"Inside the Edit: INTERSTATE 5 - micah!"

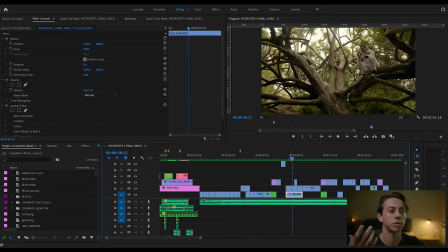And yeah, so it's a really cool tree, and I thought it'd be a cool idea to have Micah kind of bouncing around within one static shot. So I had him bounce around to different parts of the tree and then onto the ground in front of it.
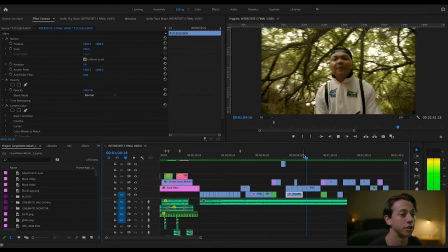And then this is going to be the last shot we get on this planet before traveling to the next one.
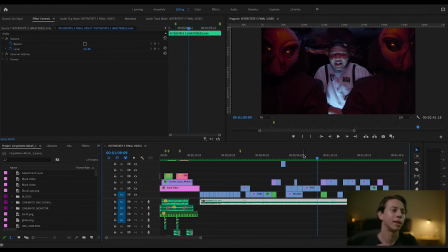So yeah, the idea is between every planet, he's back in the spaceship, and then we see the monitor, kind of giving the idea that they're traveling to the next place, and shows you on the monitor where they're going. And I forgot to mention, on these shots in the car,
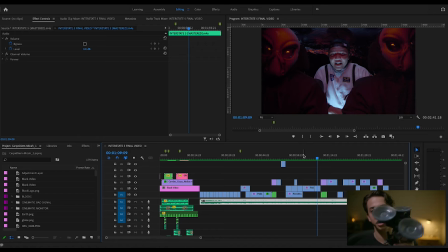I had the camera mounted to the inside of the windshield using this suction cup like little mount thing that I have. The brand is Delkin, Delkin. I don't know the exact model number, but if you look it up, you can find it.
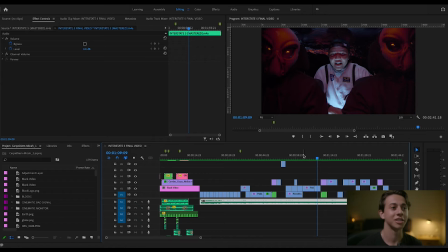Thing is, I don't trust this thing that much. Use at your own risk for sure. But I've mounted on the outside of a car on Micah's last video, and that was really sketchy because he was actually driving. This, we were just completely parked, and it was on the inside of the car, so I felt a lot safer with this, but definitely use at your own risk.
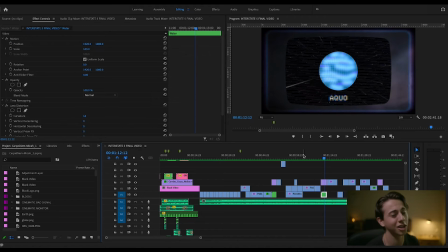And then we're off to the next planet. I was struggling to come up with a water planet name, so I came up with Aquo. I don't know, sounds alright.
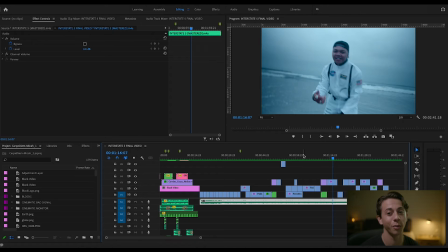And the inspiration for this whole planet was definitely like Interstellar, when they're on the water planet, just kind of vast amounts of water as far as you can see. So in this, we just went to the beach, had him stand in the water. I was in the water with him, like up to my knees, and just kind of shot towards the water.
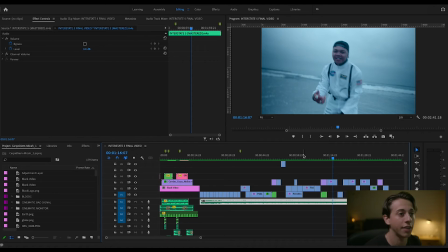The beach is behind me, you can't see it. And then I had it color,
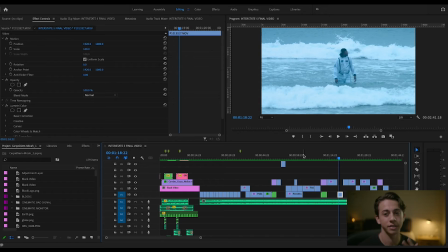I had the color temperature pretty cool on this to kind of give it the idea that it's a cold, wet world. And I should have mentioned earlier, but this entire video was shot on my Lumix GH5S with the Sigma 18-35. I do have the Metabone speed booster on there, so it does,
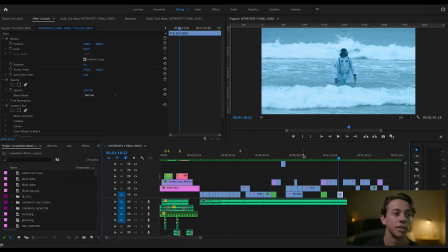I think it makes the lens, turns it into like a 25 to 50 millimeter. Don't quote me on that, I think that's right, but somewhere in there. Except, it was all shot on the 18-35 except for 2 shots, and this is one of them. I wanted a compressed shot,
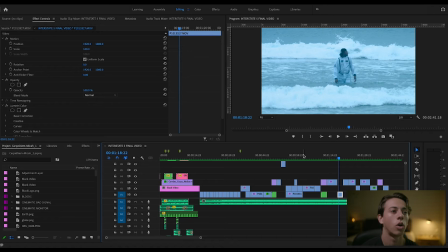kind of make Micah look like he's completely lost in this like water world, kind of exploring it, just surrounded by water. And so I used this vintage lens that I have, which is a Vivitar 200 millimeter.
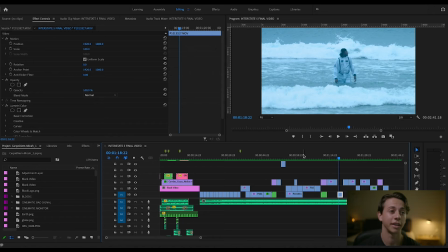But I'm pretty sure with the adapter on my camera, it turns it into something closer to 400 because it's pretty long. And so I was way up on the beach shooting this. But I like the way it turned out.
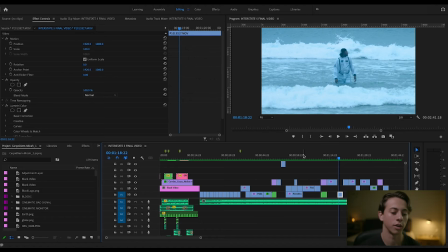Kind of makes him look like he's really just trapped in this water world. Let me go back to the handheld close-up shot.
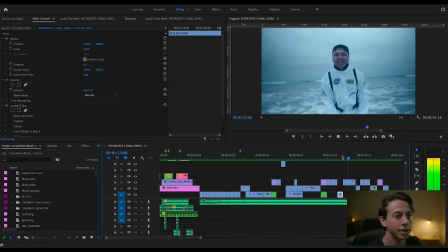And then this shot is really
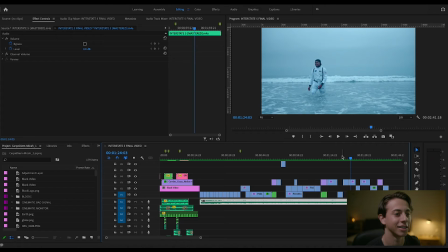Interstellar inspired when you see like Matthew McConaughey walking through the water on that planet. Same kind of thing, just close up. And then we even brought the guitar in the water, switch it up.
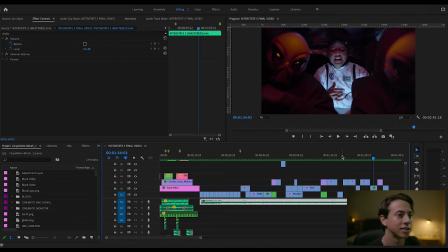And then we're back into the spaceship, aka my car, before we head to the next planet. And this planet is without a doubt my favorite. This shoot was really cool. We shot this in the Glamis sand dunes. It's about 2.5 hours from San Diego.
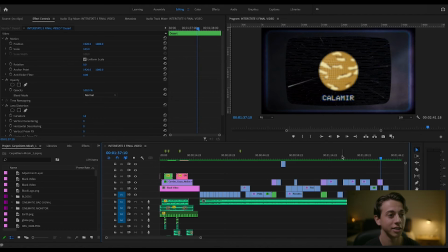There were 5 of us squeezed into a Corolla, so it wasn't the comfiest of traveling situations, but it was definitely worth it because these shots are pretty cool and some of my favorite things I've ever shot. Again, I couldn't think of a good name for a hot desert planet,
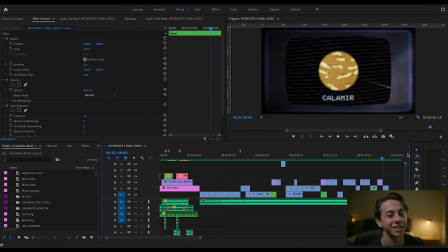and like in Spanish, calor is hot, so I was thinking, let's stick with this Latin vibe that I'm going with. And so Calamir is what I came up with.
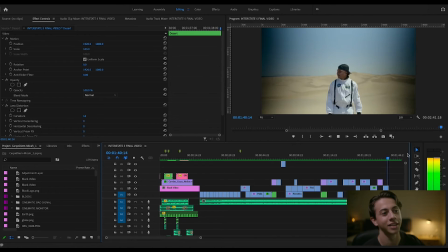And this shot right here, this is one of my favorite shots in the video for sure. I was kind of inspired by like Wes Anderson, kind of like straight on, very symmetrical. He kind of looks both ways, kind of taking in this new world for the first time.
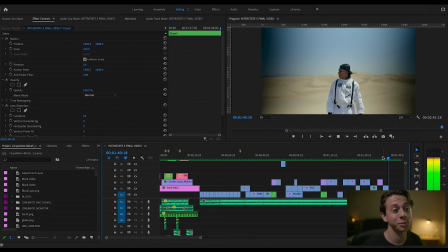And this place is awesome because there's so little done to the shot that it really just, the sand dunes like speak for themselves. You can see like a little bit of like vignetting on the left and right of the frame, and that's because I was using an ND filter because it was so bright out there, and
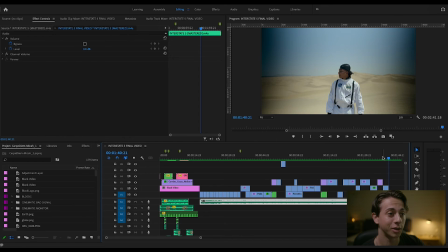I did want some depth of field, so I was using that, and it was my first time using it, and I turned it all the way up here, so you do get a little bit of vignetting, but it is what it is. It's fine. And for this shot, this is a shot I just had in mind when I was there.
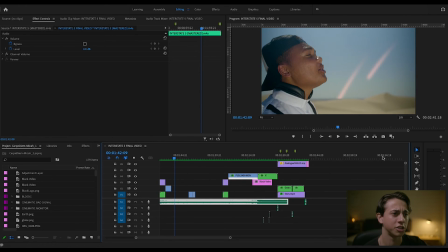I took an asset from Storyblocks that was just meteors falling on a transparent background. I threw that on here, kind of angled it, and masked out where I wanted it.
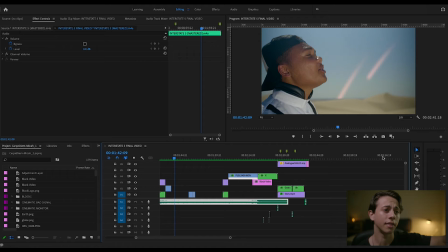Masked out the horizon to look like the meteors were falling into the ground. And then I just kind of messed with the colors, making them like an orangey red, kind of make it look like they're on fire. And I think it came out pretty cool. Simple walking shot, handheld. Another performance shot with the guitar.
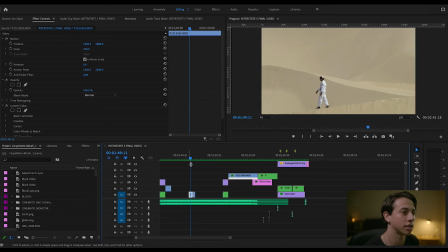On these performance shots, we did have a
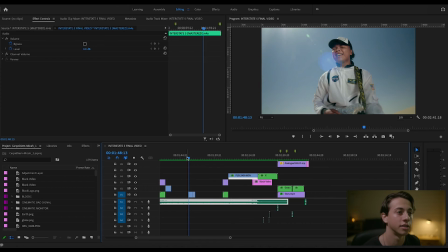white bounce on him to kind of light him, and I think it looks pretty good.
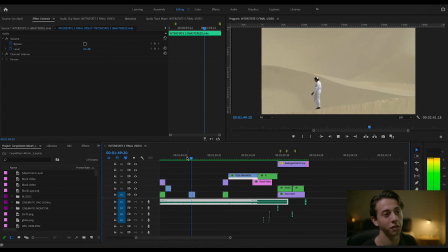This is another one of my favorite shots in the whole video. This was the only other shot on this this 200 or 400 on my camera millimeter lens. I wanted again another very compressed image, kind of make it look like he's lost in this desert world.
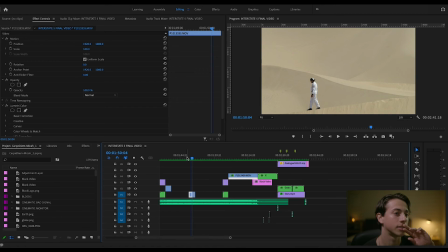But just compositionally wise, I thought this turned out pretty cool, and it was pretty lucky because we were kind of just, Micah was out there and I was just telling him to walk around, and the way the dunes are set up in this shot I think look pretty cool.
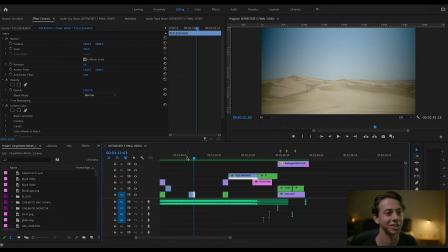And then this I think is another one of my favorite shots. It's just so vast, so much sand. It definitely gives Dune vibes, the movie. Another performance shot, a wider shot We get back in tighter using that white bounce again.
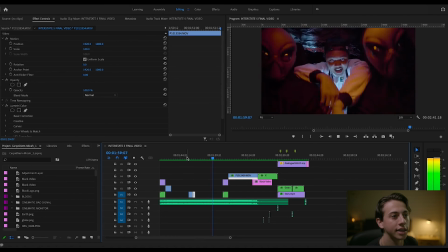And then that's it for that planet before heading to the next one.
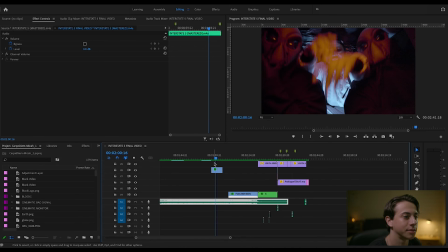And for these car shots, I had them do a couple different takes of it. And in the editing process, I started them off more mellow, using the more mellower takes at the beginning, and then kind of getting the more
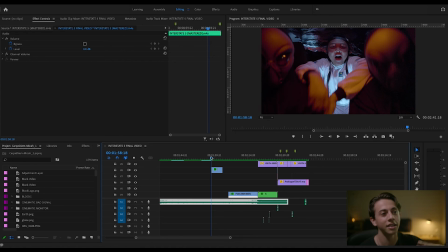more hype, excited, high energy takes towards the end to kind of feel like the Micah and the aliens are kind of building this friendship, kind of building this energy together, and just kind of things are going up, you know? So that's why we see this one here is the most high energy of them all so far.
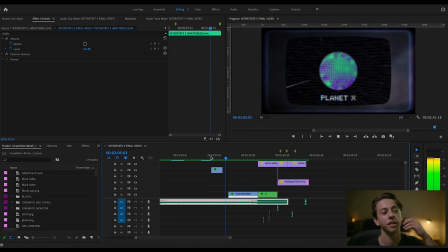And this last one, this was kind of improvised. When we got to the escape room, the guy was nice enough to like let us use like a couple other rooms as well. And this other room was like an alien planet looking room.
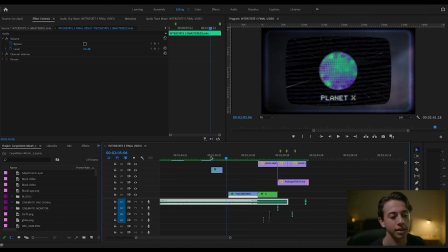It was purple and green, black lit, and it was just really cool. And we just kind of got a few performance shots in there. And because I wasn't sure how I wanted to end this video. Originally, I thought I was going to have the aliens bring Micah back to Earth. We didn't end up going that route.
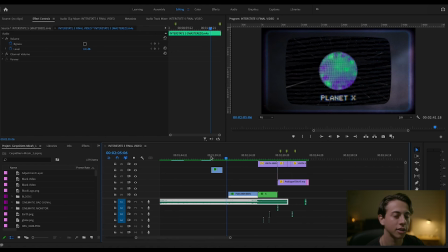But I like the way it turned out with this ending instead. And you'll see why it's named Planet X in a while, is because there's a little thing at the end.